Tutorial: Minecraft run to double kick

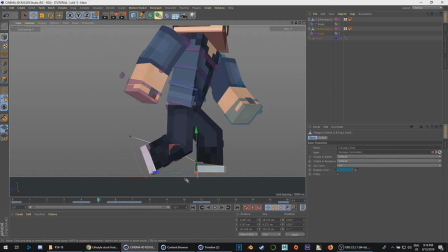(8:15)
So I'm gonna make a few frames where there is no, where their foot's in the air the whole time. Oh, that's even better. Okay, so as you can tell, he's a frame where his feet aren't on the ground. And then it hits the floor,
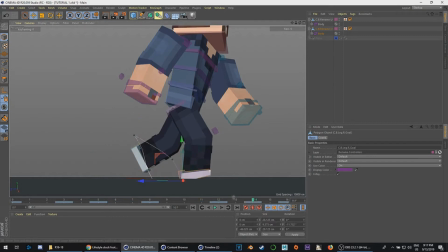(8:31)
and then it runs forward, and then now I gotta fix that over here. So let's do that right now. So yeah, and obviously there we go. So now that's a little bit too much, but
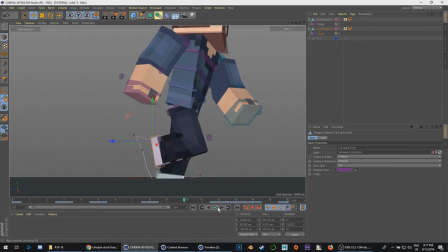okay, there we go. So that's kind of how like my feet go.
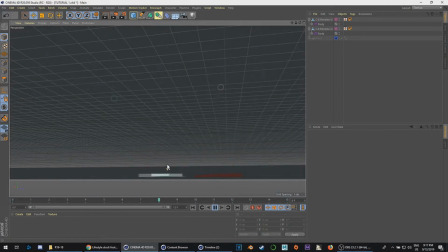(9:01)
It's not really anything insane. It's just I like to have the heel hit first,
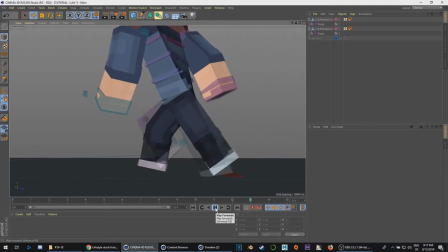(9:07)
because usually in runs like in real life you'll see there are people that run with their on the tip of their feet, but that's not a very common way to run. So unless you're like a runner, but usually it's like it looks better in animations to run with the heel.
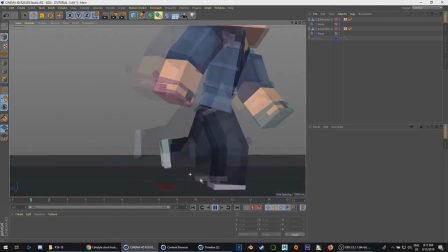(9:25)
So that's what I enjoy doing. Now that's the feet part of the actual run cycle.
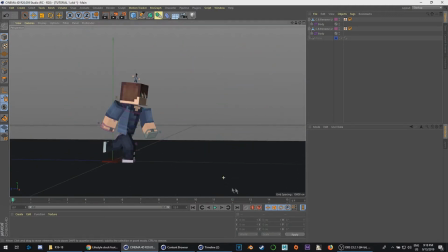(9:30)
Now if you could tell on this one, basically that's kind of like what I like to do.
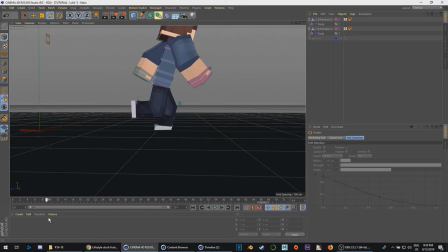(9:35)
Like a lot of run cycles I see, well, especially the Minecraft intro community, they don't tend to look at like these small little details in the runs in movement and animation in general. They just like look at the end frame where the foot's on the ground, and then just that's all they do.
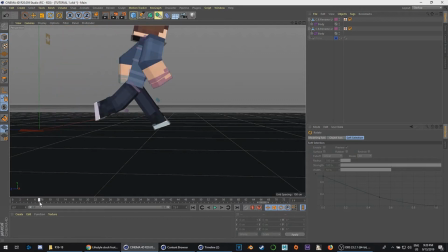(9:52)
They don't like animate the leg kind of like going down. They just have it going straight on, like landing with both legs on the floor, or both the whole foot on the floor, kind of, instead of like just the edge.
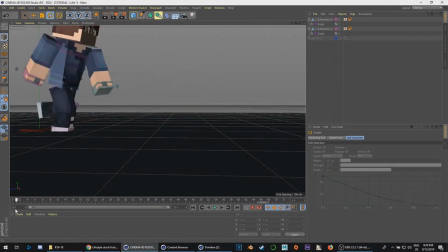(10:04)
So that's one thing I would say to like improve your animation, to like
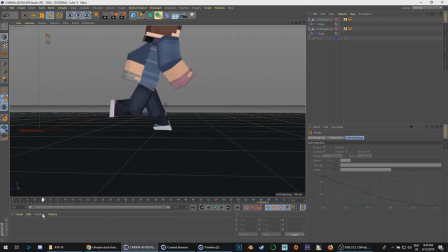(10:09)
little details basically when it comes to like steps and running and things like that in general.
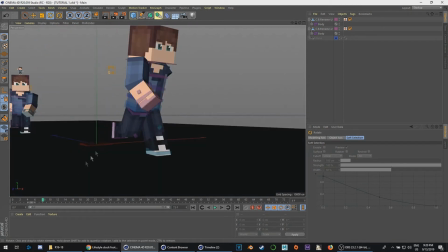(10:15)
That's really helpful right there. You could probably tell that I move my shoulders as well up top.
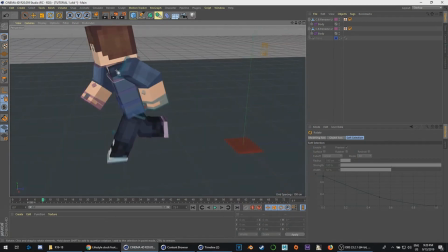(10:20)
That's another little tiny thing that not many intro Minecraft animators used to do.
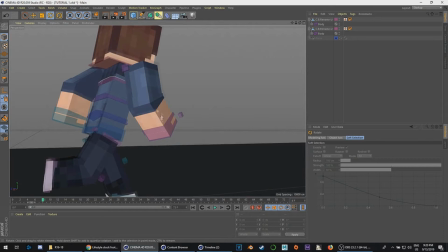(10:27)
They usually don't move their shoulders as often. I've noticed a lot of people just use the hand control, which is great.
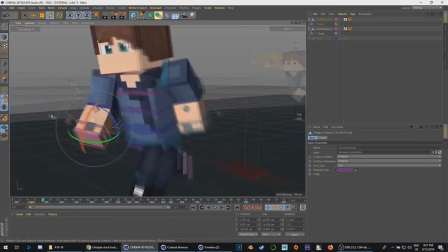(10:32)
Obviously, you need that, but the shoulder also matters.
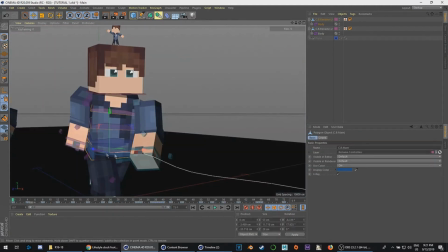(10:36)
So let's get to the upper body. Now, when it comes to your torso, obviously I did the up and downs.
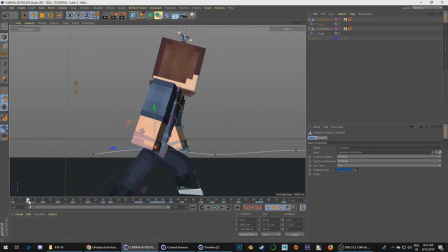(10:42)
Every like halfway between a step, you want to go to your highest point, and then it goes down and hits the floor.
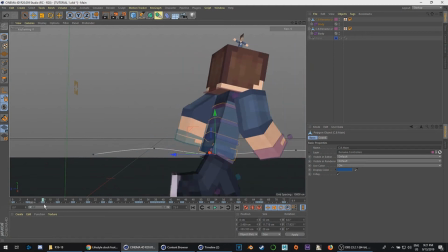(10:47)
Now, there's different ways to do this.
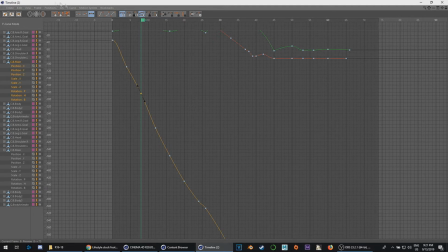(10:49)
You can go into your timeline, your F curves timeline, and one thing that I recommend doing a lot, especially if you're trying to do a move where your body's gonna hit the floor like hard, go to your keyframe, right click it, and then go to break tangents,
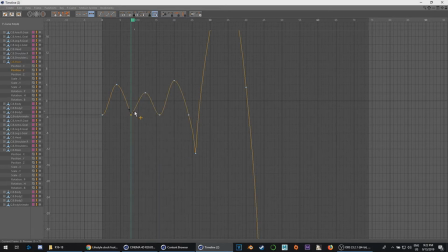(11:08)
and this allows you to like move these things separately, so you can make them like land faster instead of having like something like this, where instead of having to do this all the time. It makes things a little easier. So, no, obviously this is going to make your landing feel more sharp, which is great, but like in run cycles,
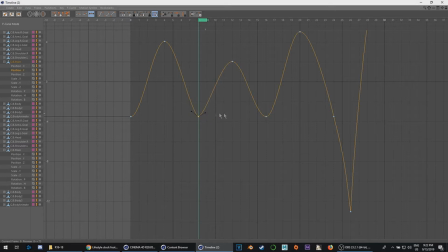(11:26)
you don't want to overdo it, because then it could be like a cartoony style then, but I wouldn't overdo this. Like, I wouldn't do it like this. I would do it maybe like that. Now this side doesn't really matter, because obviously there's only one side anyway.
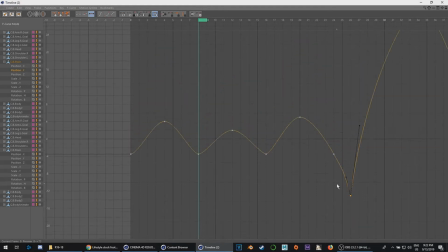(11:44)
Now this one is really, really exaggerated, and mainly because I needed to show emphasis on power when it comes to the jump. This section is where he actually jumps up before his kick. So right around here.
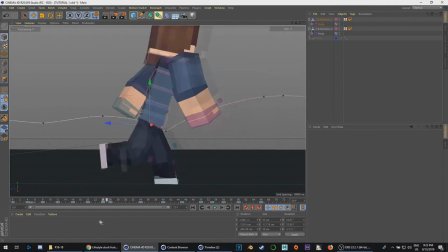(11:58)
See how it's not like it's got to have some, like, it's got to go fast to show like power.
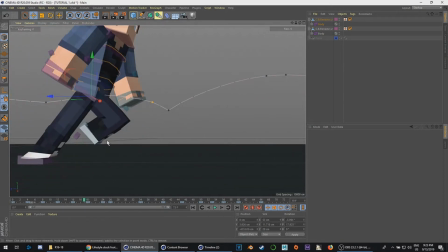(12:05)
And because there is in animation normally when you do jumps, there's a lot of anticipation most of the time, but for this example,
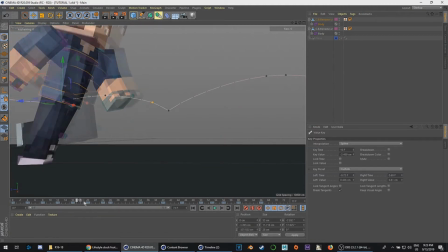(12:13)
since I was doing it right after a run, I couldn't really do that much anticipation,
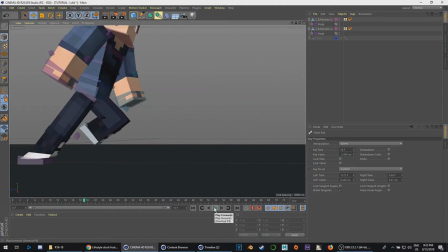(12:17)
so I had to make it all like I had to do it really quickly, which is what I did. Which is why I did it like the way I did it here.